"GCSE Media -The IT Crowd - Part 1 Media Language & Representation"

Hello, welcome to my easy to understand guide to the IT Crowd, which is an optional set text sitcom for component two GCSE. Some schools study crime drama instead, so this is not going to be relevant to every GCSE student on the Educast exam board. But if you are studying sitcoms, then you will need to know about the IT Crowd as well as friends. This video is going to specifically focus on representation in the set episode, which is series four, episode two, the final countdown. I'm going to go through the episode in as much detail as I can talking about how camera editing sound mise-en-scene creates representations about the characters. In this GCSE exam you will get a video-based clip from the set episode of the IT crowd so this episode we're discussing today the final countdown. So we're going to start with the very beginning of the set episode and we're going to go through the kind of representations you're seeing on screen and I'm going to try and explain how they've used media language to create these representations.
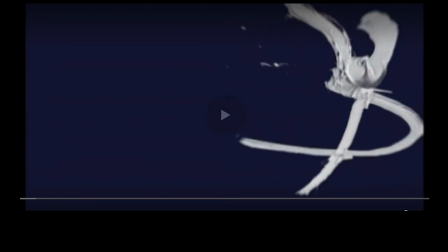1:03 So it's important not to ignore the title sequence,
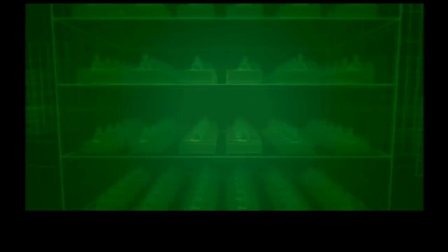1:06 it's the very first thing in the set episode and the title sequence does create representations even though they are animated.
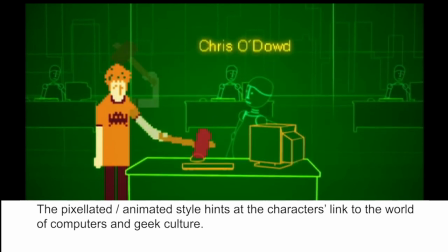1:13 So we see kind of pixelated animated versions of the main characters, Roy, Moss and Jen.
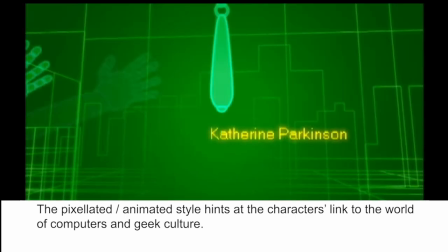1:20 We immediately get to see some of these very iconic images in terms of costumes like Moss's glasses,
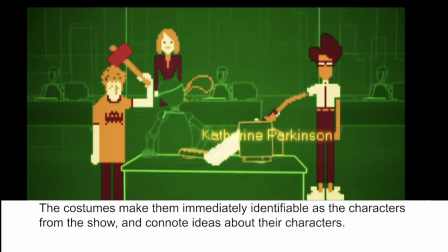1:27 the fact that Roy is always in a t-shirt and that Jen is always in a suit. So we're immediately getting some ideas about these characters just from their costumes in the title sequence. And then you factor in what they're doing. Roy and Moss are destroying computers with like baseball bats and hammers, which implies,
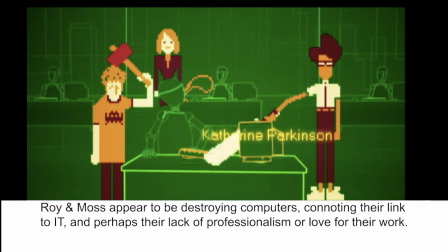1:46 I guess, A, they're not very good at their job or they don't like their job or that it's something to do with technology and that they're very strange people. You get Jen kind of appearing in the background and it looks as though she's trying to kind of lasso them,
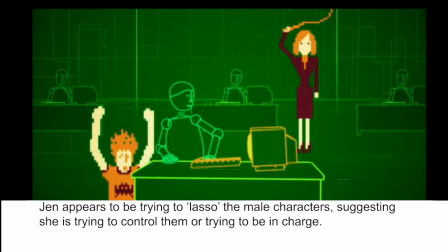1:59 which gives us the impression that maybe she's trying to control them in some way.
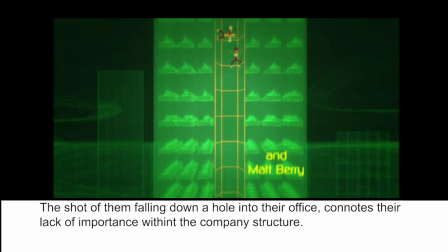2:04 They kind of fall down this hole in the animation and they fall all the way down into their office,
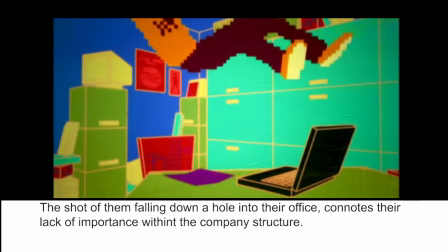2:09 which represents this idea that their office is in the basement and that they are kind of shunned or isolated from the rest of the staff in the building.
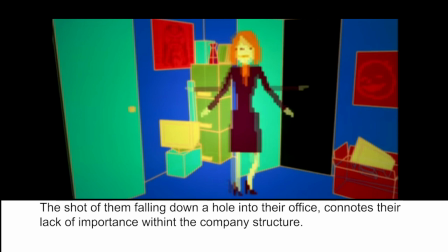2:16 They're seen as unimportant because we can tell their office is low down in the basement.
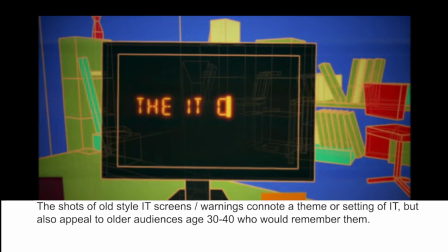2:21 And then we see them typing on computers and they type the title, Moss types was the title, The IT Crowd.
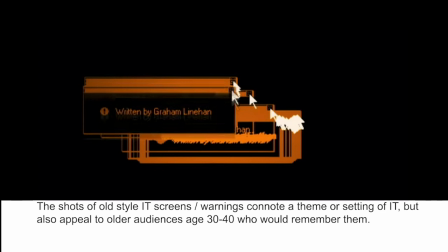2:26 So we're getting this idea of computers and technology being important for these characters.
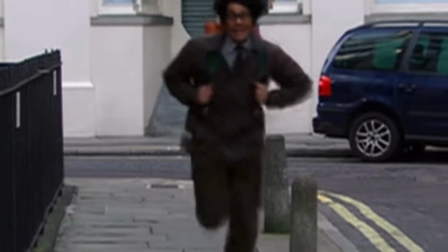2:33 The first thing we see is Moss, bless him, running down the street.
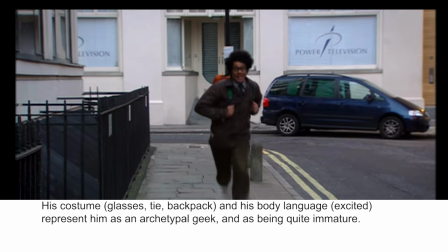2:37 So he looks at first glance like a kind of typical or archetypal nerd or geek character that we often see in other media products. So he's got the glasses and the shirt and the tie.
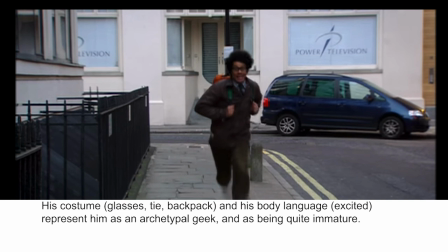2:50 He's clutching a backpack and that adds to also not just the illusion of geekiness but also adds to this illusion that he's quite childlike and immature particularly when you factor in the fact that he's running and grinning at the same time which is quite you know it's not a particularly mature thing to
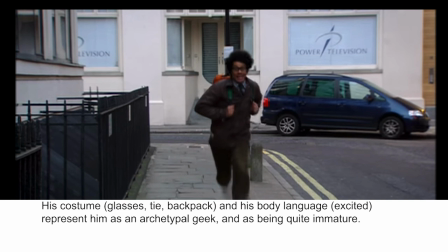3:06 do to run down the street clutching your rucksack and smiling and grinning so he seems very youthful and immature as a result of this particular image.
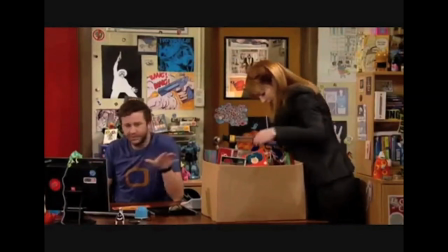3:18 Then we get the shot of Jen and Roy in
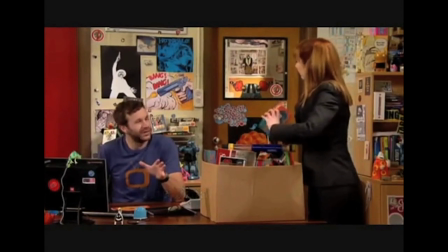3:22 the office and there's lots of things we can tell about the characters just by looking at them.
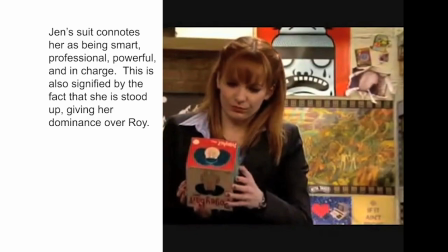3:27 For a start we can see Jen in her suit that adds to this illusion that she's quite professional, quite smart, you know she's dressed the way you'd expect someone to dress in an office environment so it's clear perhaps that she is the more formal one out of these two characters because by contrast
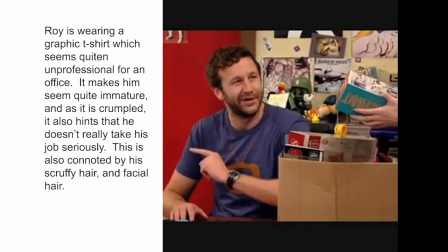3:45 Roy is wearing a kind of quite scruffy looking crumpled cartoon or graphic type t-shirt which is very informal and casual and not the sort of thing you know you might wear to an office so it maybe implies that he's quite lazy or unprofessional or doesn't really take his job seriously.
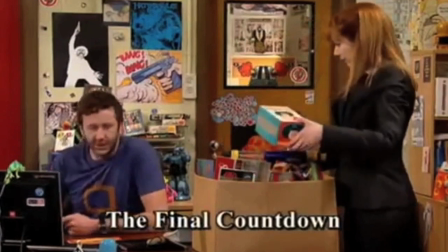4:03 The shots of the location behind them, we can see the set, add to the sense of character as well.
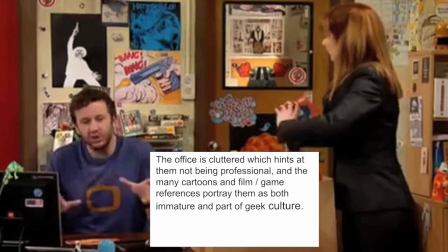4:09 So we see the place is filled with mess, you know, there's just junk everywhere, toys, kind of cartoons, posters, books, video games, computers. So it kind of feels a bit like a junk shop, but it feels quite immature. A lot of it's kind of cartoony and toy based.
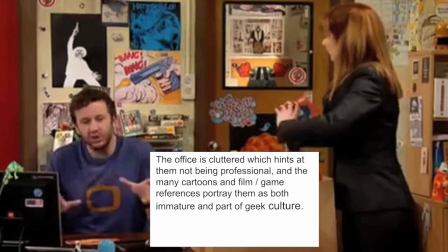4:27 So it adds to this illusion of kind of immaturity and it looks as though Roy fits in with his t-shirt. He looks as though he fits in. The fact that he's sitting down as well makes him look quite comfortable. So seeing him within the scene adds to this idea that this is his environment and it makes Jen
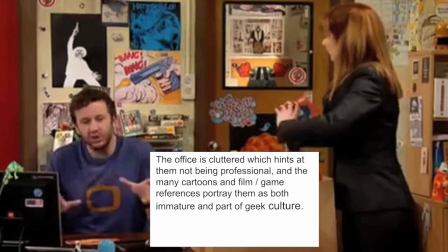4:44 in her suit look as though she is the odd one out and doesn't fit in in this office.
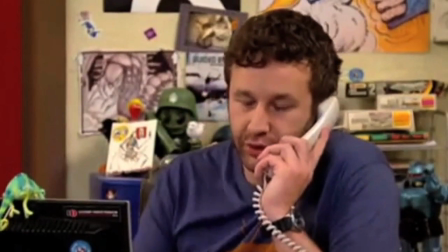4:50 This idea of Jen not fitting in and not being part of this friendship
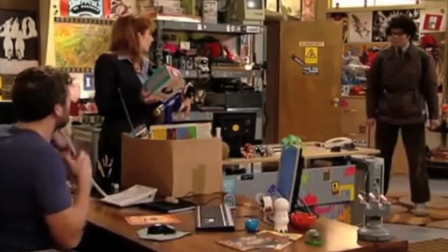4:55 between Roy and Moss is emphasised when Moss bursts into the office and says,
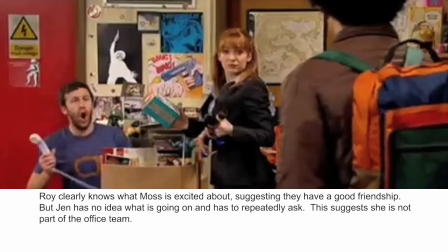5:00 I did it, I did it. Now, Roy obviously knows what Moss is talking about. He doesn't need to ask, he already knows, which implies that they've talked about it and they've discussed it, suggesting they're friends.
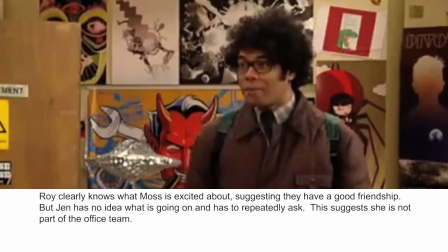5:11 Jen doesn't have a clue. She keeps having to ask them, what's going on? What are you so excited about?
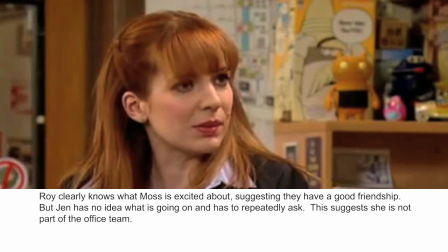5:16 Which implies that she's not part of their little friendship group, which adds to her representation of being isolated from the two men in the office. It's very clear from the set episode that Moss is super intelligent. We get that very clearly communicated to us not just by the glasses which are kind of a superficial accessory
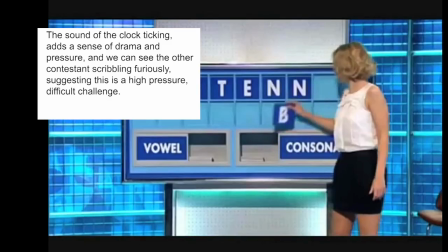5:36 that often signifies intelligence in media products but also by the way he acts and behaves on the set of Countdown. We get this ticking clock which adds the idea of pressure and the fact that the competition is on and you get the scribbling man
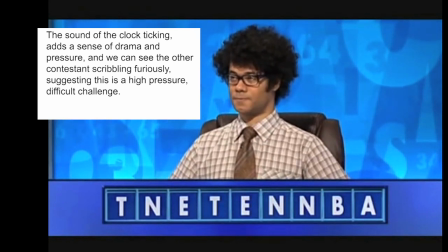5:51 next to him trying to come up with an answer and it's about this kind of you know people having to work quite hard but Moss's body language is very
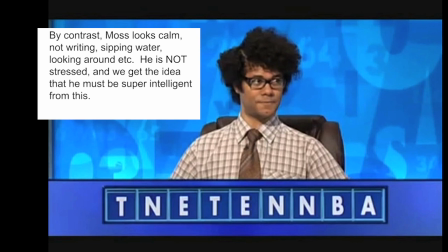5:59 laid back he's very calm he's sitting there with his kind of arms on the table looking around as though he doesn't need to work
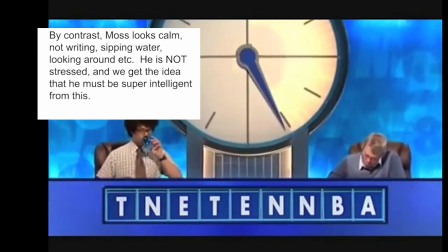6:06 for this he doesn't need to even think he's already got an answer at one point he picks up his cup and casually drinks from it I mean it adds
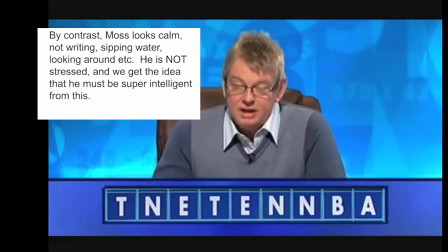6:13 to the humor but it also adds to our understanding that he's super clever and doesn't need to work to be intelligent, it just naturally comes to him.
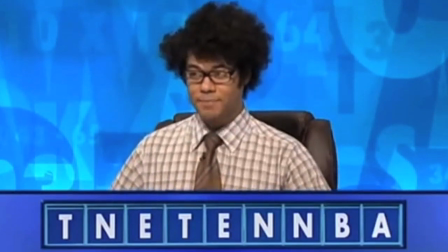6:22 The brown and white checkered shirt is quite kind of dull, boring, unfashionable colours. He's wearing a tie as well, which is quite formal and shows that he is, you know, he's not very laid back maybe, but he is quite formal and professional. And the fact that it is all brown as well, it kind of goes into this idea that he's not really interested in trends the other characters in the scene their reactions also help us to understand how intelligent Moss is the host actually says good heavens really and you know you can see the
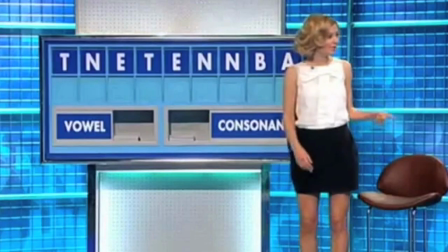6:55 shock on his face and then the other host Rachel
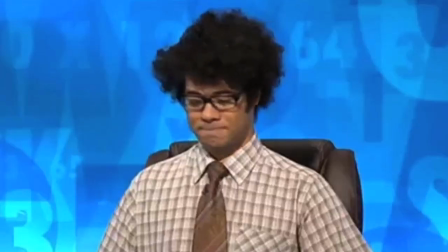7:00 turns to Moss and sort of says you know somebody you're quite remarkable really and discusses his ability to get really long words in the competition and so it's the kind of dialogue as well and the other characters spatial expressions which add to our understanding that Moss is super intelligent. In the next scene we see Roy on the toilet,
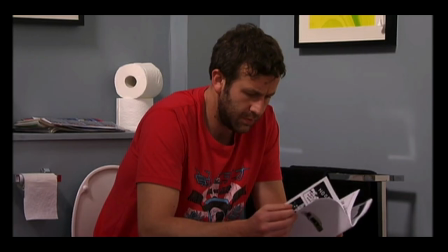7:22 quite a bizarre scene anyway for a TV programme which adds to the humour and the fact that he's reading on the toilet also
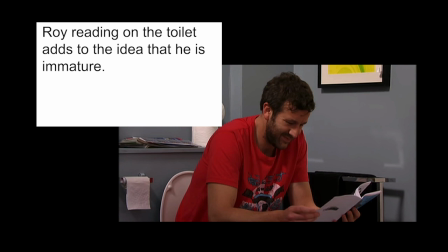7:29 adds to this idea that he's maybe a little bit immature because we often associate that as being something quite youthful to do. The settings behind him also helped to construct ideas about him as a character.
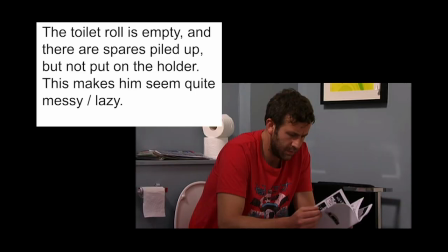7:41 So the toilet roll to his right hand side is basically empty. There's hardly any toilet roll left on it, but the toilet rolls are just piled up behind him. No one's changed the toilet roll.
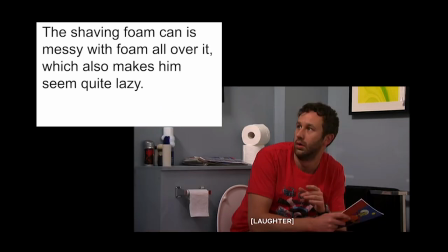7:51 There's what looks like maybe shaving can on the side and there's like foam dripping down the can. So it's quite messy and there's magazines everywhere. So again, it adds to this idea that he may be quite a lazy, immature a character, a bit of a kind of bachelor, like doesn't necessarily take care of himself or his home.